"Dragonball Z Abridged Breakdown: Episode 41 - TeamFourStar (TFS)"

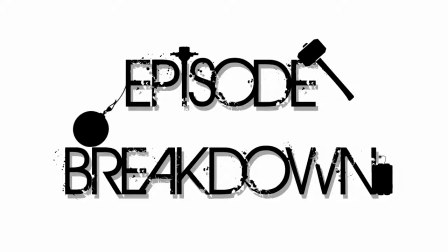Hi there, folks! Welcome to another episode breakdown. Today, we take a look at episode 41.
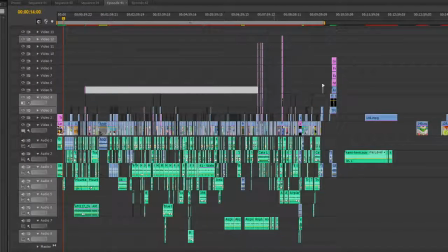First, the timeline. Ah, another couple tall skinny bastards over that way.
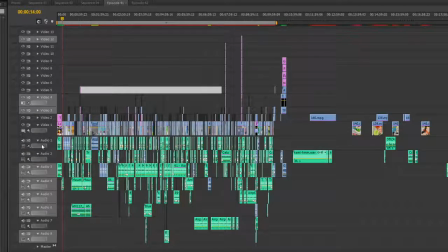I'll cover that in just a bit, though. Let's start off with some background replacements.
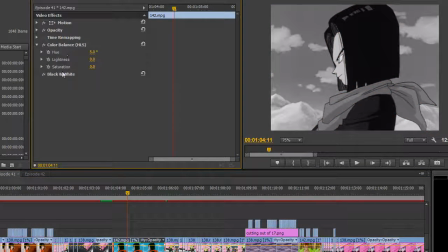In this scene, I needed 17 to be a little more conversational.
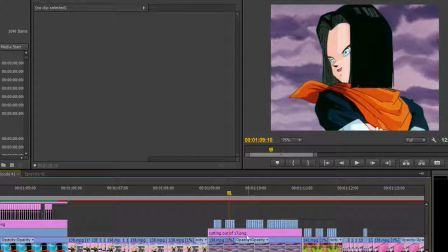Unfortunately, the original scene did not provide me with much, so I had to cut 17 out of a later episode and replace the background accordingly.
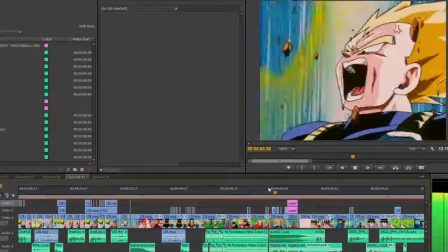The same happens with this scene later on with Krillin. I also made a small edit to the scene where Vegeta explodes in rage during his cutaway.
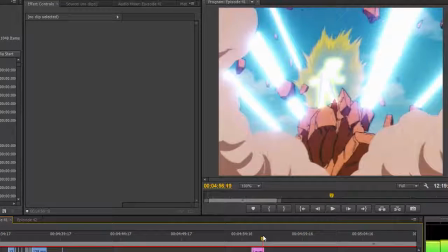I cut out his body, recolored it, gave it an outer glow, and laid it appropriately,
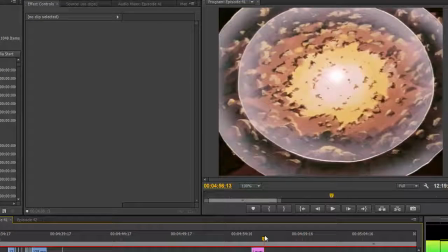while using the spherize and blur tools to give him this little visual cue of him charging up before expanding outward and exploding.
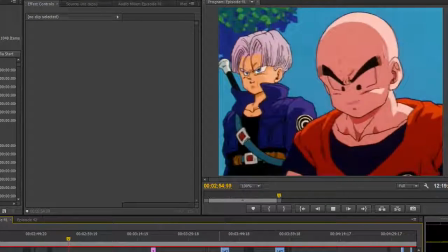You can see a little bit of it during the actual explosion as well. Also, I should note the amount of moving lip flaps in this episode was, again, pretty high.
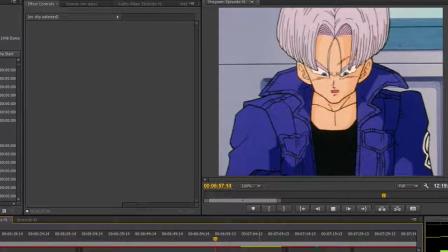Although I actually prefer it as so I can give those dialogue-heavy scenes some character. Now, let's take a moment to talk about an effect that isn't mine.
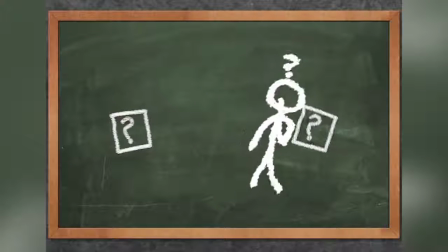The visual cue to explain time travel via Gohan.
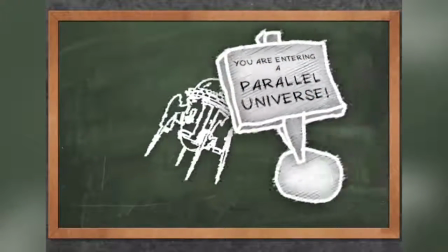You see, when we originally wrote this scene out, we were essentially just using it as normal exposition, setting up for trunks and moving the scene along.
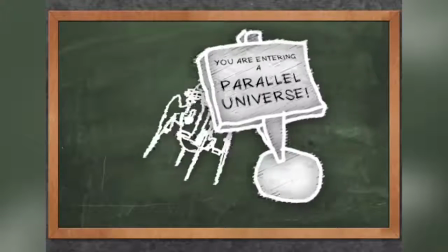However, when I finally got to that point, it seemed really cheap not to have a visual cue and just have Gohan talk to everybody.
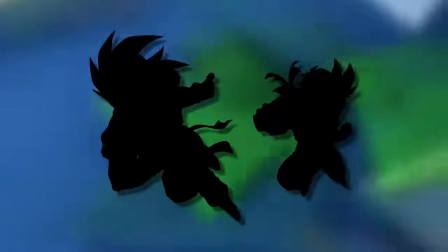So I went to a fellow editor friend of mine, someone you're all very familiar with, voice of Son Goku and Son Gohan,
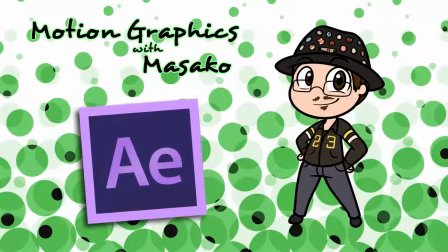Masako X. Hi, I'm Masako X, and I'll be quickly looking at the motion graphics I produced for episode 41.
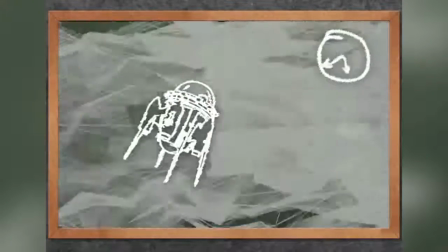It was a short 10 second explanation that Gohan makes about multiverse theory using cute graphics and time machines and wibbly wobbly stuff.
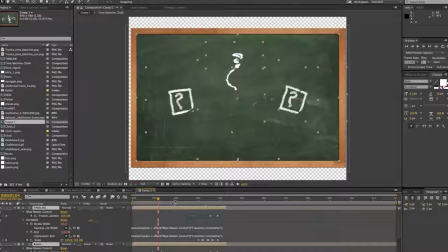To make this sequence, I used Adobe After Effects, which is what Photoshop and Flash's love child would look like.
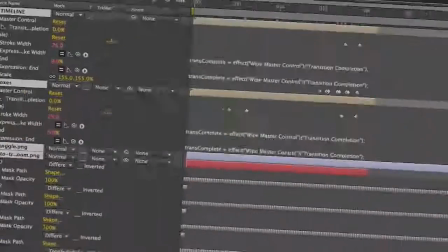Now, I can probably guess that you're like the stick figure man on screen, and you must be thinking, Whoa, this is all intense, the interface is all over the place, and there's so many things online.
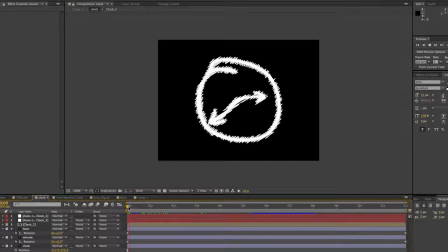Yeah, at first glance it is, but when you break it down, the timeline here is full of small animations pieced together into one sequence, or what After Effects calls a composition.
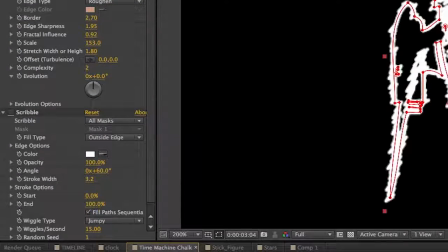I made the chalk effect from using strokes and distortion tools to create an animated look, and would mimic what would happen if chalkboard characters came to life.
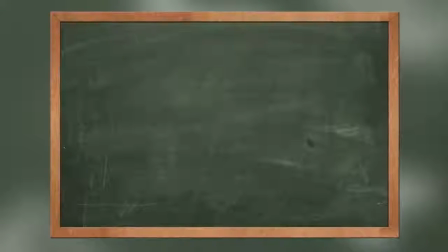The chalkboard background is one that I sourced from the internet from several images to create my own version which would be satisfactory to the production.
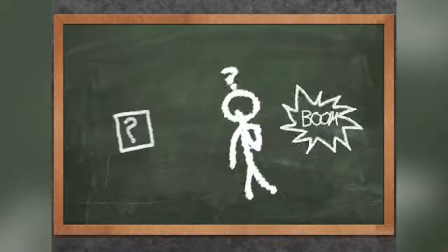I then took the finished audio track that Kaiser supplied me with and timed the actions to that audio.
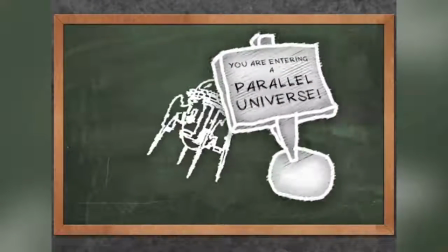And there we go, a kid-friendly explanation about how trunks can go back in time. And it's now time to hand back to Kaiser.
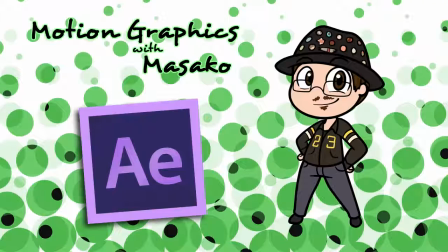Moscow's one of the most talented visual editors I know personally, so mad props to my editing bro.
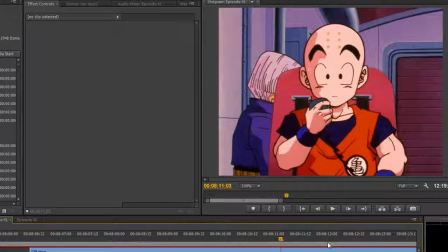Of course, that leaves me to my two most difficult edits in this episode. The first being the phone call.
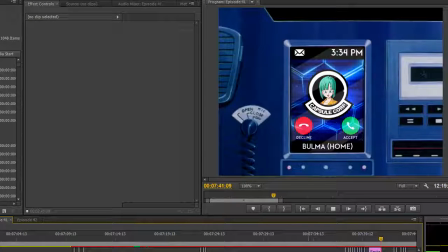See, originally, the phone setup was a tad more... analog. I wanted to upgrade it a little bit and bring it into the modern day, mostly just to sell the joke better.
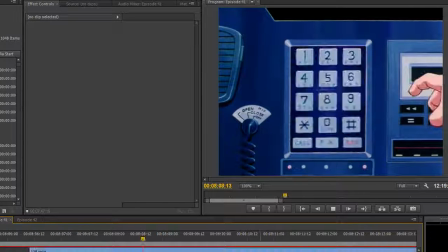I also had to edit out Krillin's hand from the shot to give me a clean base to work with.
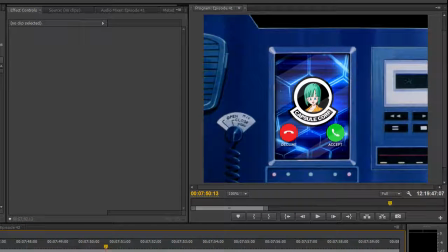The actual phone GUI is made up of several free stock images I found online along with what is essentially visual filler stock footage in the back. I obviously tried to customize the ID picture of Bulma and even found a brand new font that would look appropriate for a cell phone GUI.
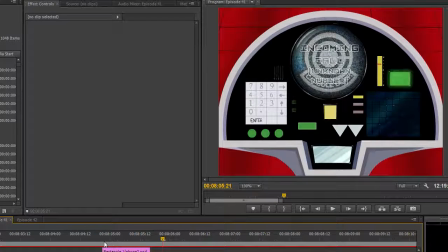Then there's the shot of Krillin's hand here. This is actually very similar to a shot I'd done before, in episode 30, with the same setup on Vegeta's ship.
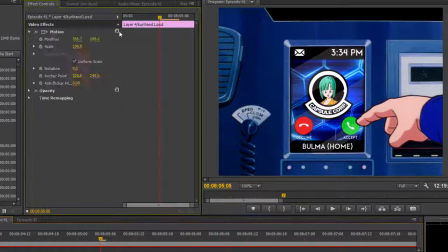What I did was, I cut out Krillin's hand frame by frame via Photoshop. I then repositioned it appropriately. It might seem difficult, but I actually had a lot of fun with it. Unlike this next...
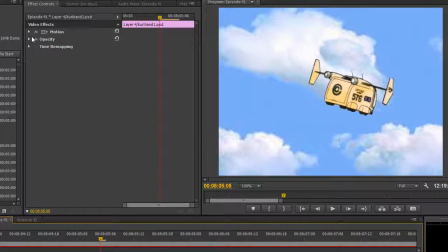And last edit. See this scene at the end here? Yeah, this took me hours to finally finish.
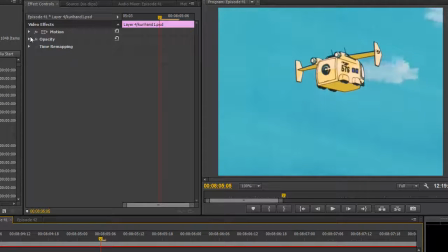When we scripted the scene, I knew that I would use this shot here. However, I didn't account for the fact that the ship dips near the end of the scene and the background does not repeat. I didn't want to cut away after the time machine opened, so I worked out what I was going to do.
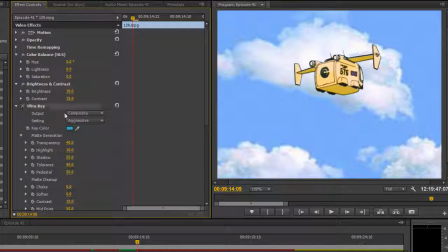After several failed attempts, I realized I would have to use King and a garbage man on the background of the ship, isolating it, and then make an entirely new background for it to fly on. It wasn't fun. Although it did teach me quite a bit. That's it for the edits this episode.